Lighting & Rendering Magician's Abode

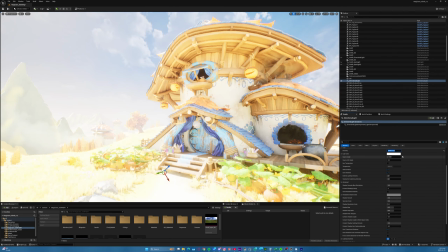[4:11]
Good. Give or take.
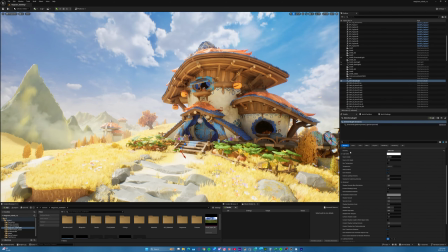[4:16]
Okay, good. You can see it doesn't look the same, right? Even if I change the angle.
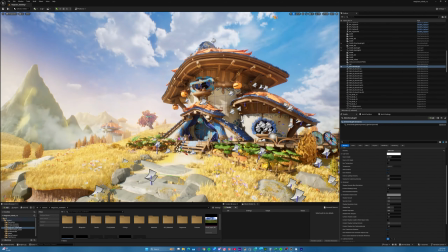[4:26]
If I change the angle, right? And let's say I have it. Oh, wow, that's really similar, right?
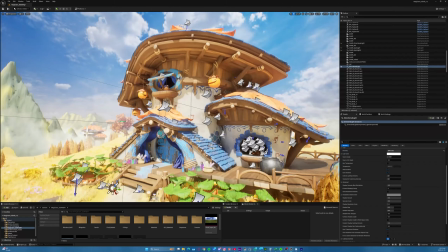[4:37]
It doesn't quite look the same, does it? And there are a few reasons for that, right?
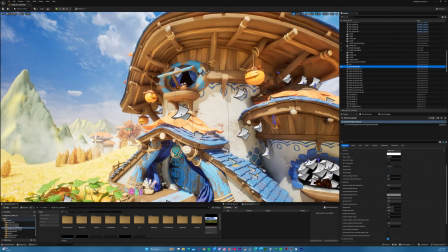[4:44]
The main one, as I was saying, are the shadows.
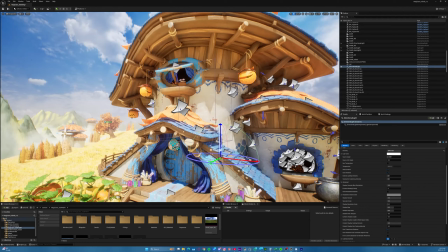[4:48]
So if we look at the shadows, let me just make this a bit more extreme.
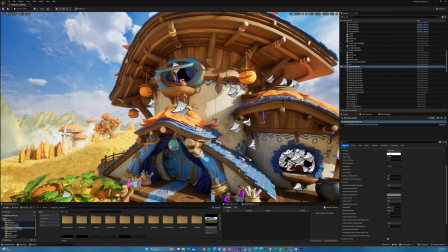[4:54]
The lighting isn't supposed to match. I'm trying to show you something particular with these shadows, right? Okay, good. So turn that off.
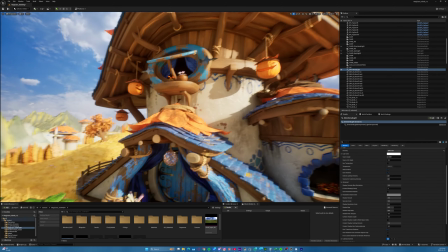[5:06]
Now, if we look at the shadows, you can see how nice and crispy and sharp they are,
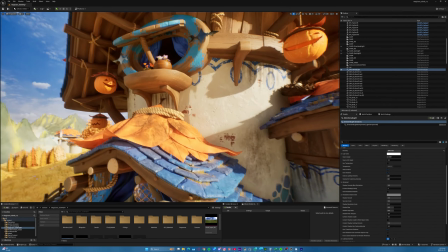[5:12]
which is very consistent with the sun, right? It's very far away and it's a huge light source, etc., etc.
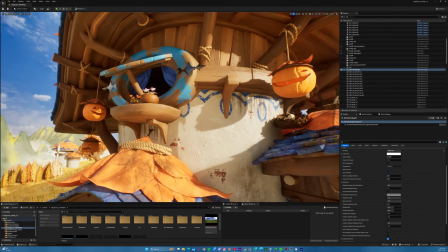[5:21]
Like we understand why the shadows are sharp, but I didn't want that, right?
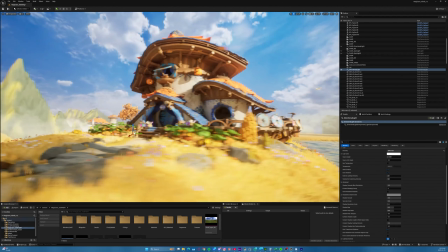[5:28]
I wanted some more softer and less harsh lighting.
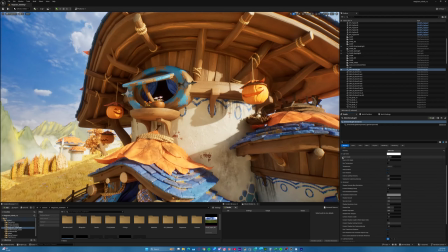[5:33]
And to do that in Unreal, at least, you have to increase the angle of the light source. So as you can see, it's set here to this number 0.5357. So if I bring this up, you'll see the shadows
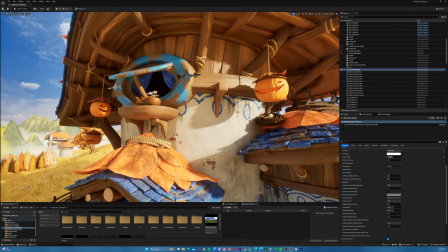[5:53]
gradually get softer the further they are away from the object.
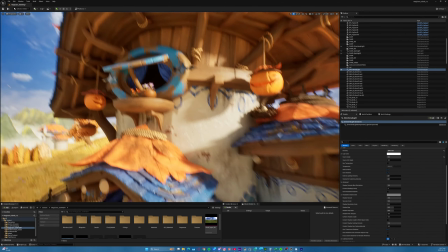[5:58]
And that's beautiful. Look at that. It looks so much more varied, right?
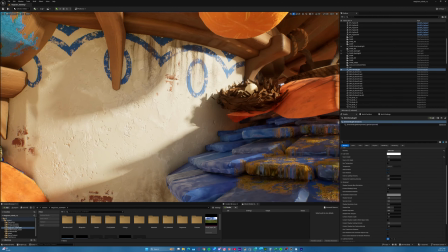[6:06]
We have sharpness, we have softness, we have the fall off. It looks nice and soft.
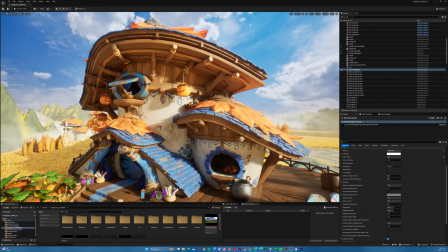[6:13]
And you want to be thinking about your scene. This is supposed to be a nice magician's house.
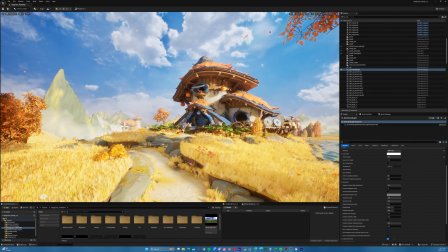[6:21]
It's fall or autumn, depending on how you call it.
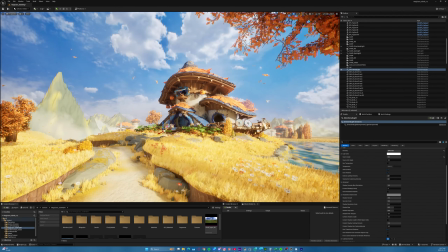[6:26]
You know, leaves are falling, the sky is bright, it's windy.
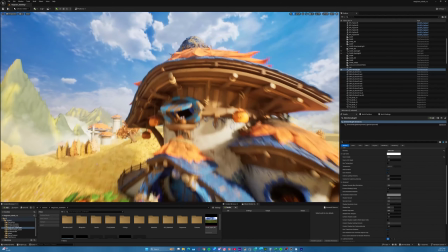[6:31]
It's nice. So it should feel nice in every way.
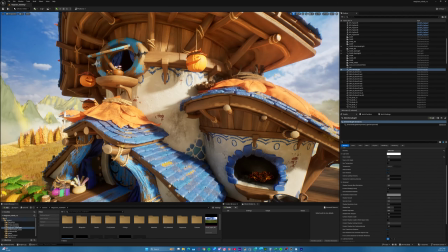[6:36]
Like every decision you make should help that feeling come through.
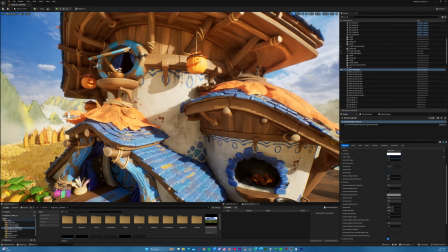[6:40]
So that's why I was saying, well, this harshness goes against that.
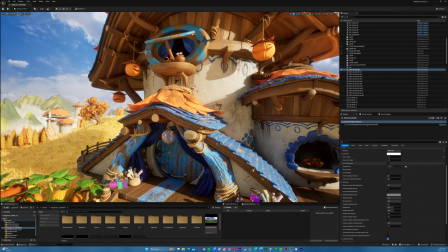[6:46]
Like I don't, it's too harsh. So let's say I crank this up to 20, which is what I think I have.
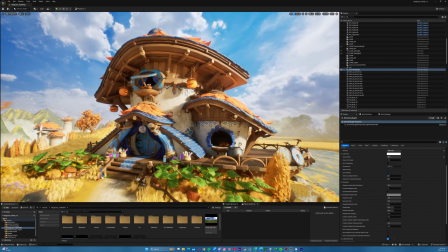[6:56]
Now it's like, it's bright, but it's soft.
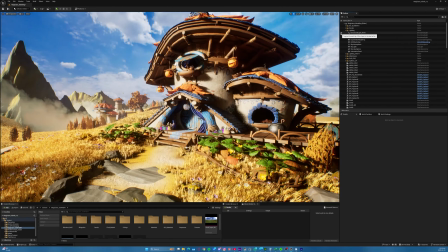[7:02]
So I'll delete this and we can look at what I did.
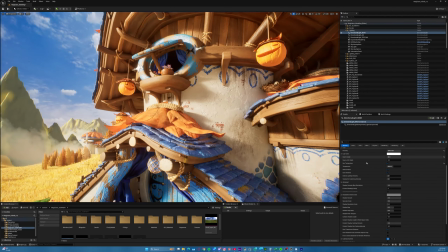[7:10]
I think, yeah, it was 20. There are a few other settings like the temperature.
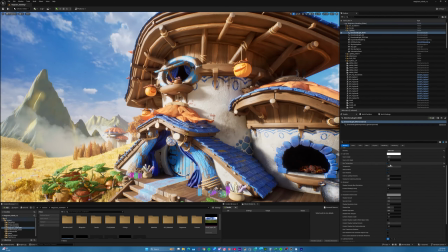[7:15]
So like, you know, you can make it cold, high temperature, or
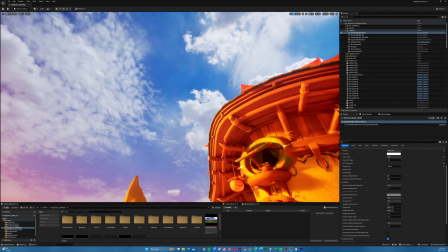[7:21]
unnecessarily warm, which would not match, you know.
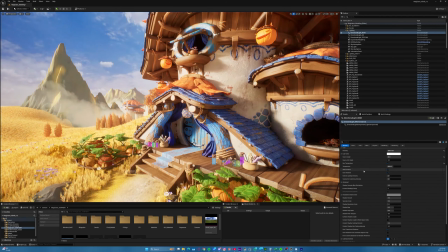[7:25]
But there are a lot of things you could do, and we have a lot other things to get to, so I won't go into that.
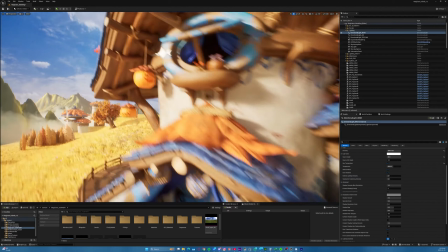[7:32]
That was the main thing for this light. So let's look at the backdrop.
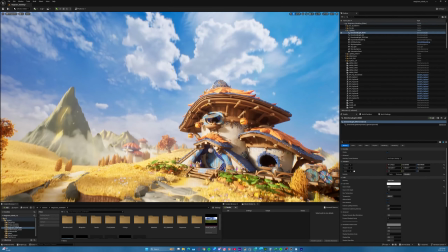[7:40]
Oops. So this is an HDRI.
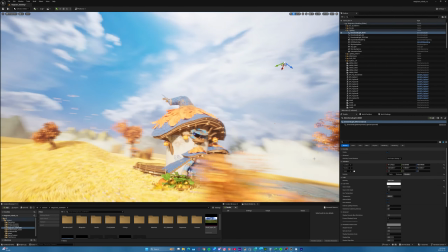[7:46]
If you're watching this video, chances are you know what that is.
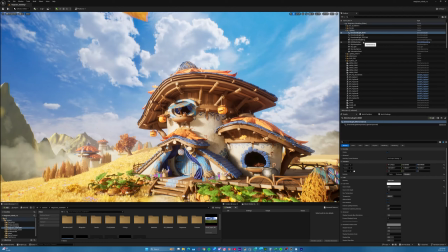[7:51]
And it's for lighting the scene based on an image.
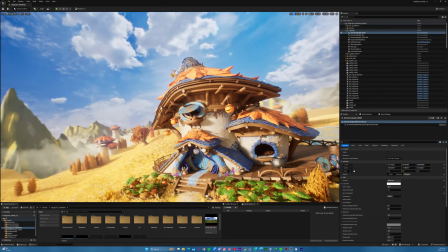[7:56]
But in this case, we didn't quite do that. It's really for me to replace the sky in the back.
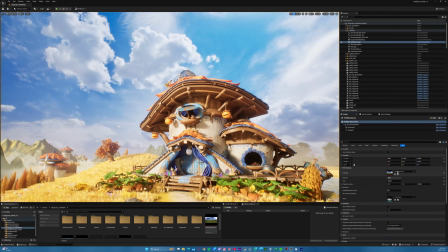[8:02]
And you can see here, I use this texture.
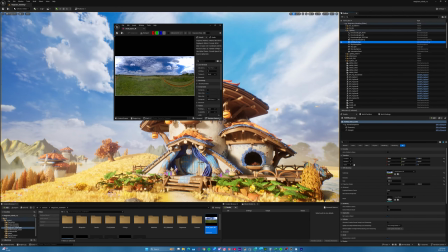[8:05]
If I'm not mistaken, I got this from HDRI Haven.
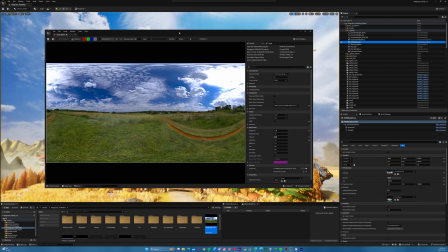[8:13]
Classic. I love that site. Shout out.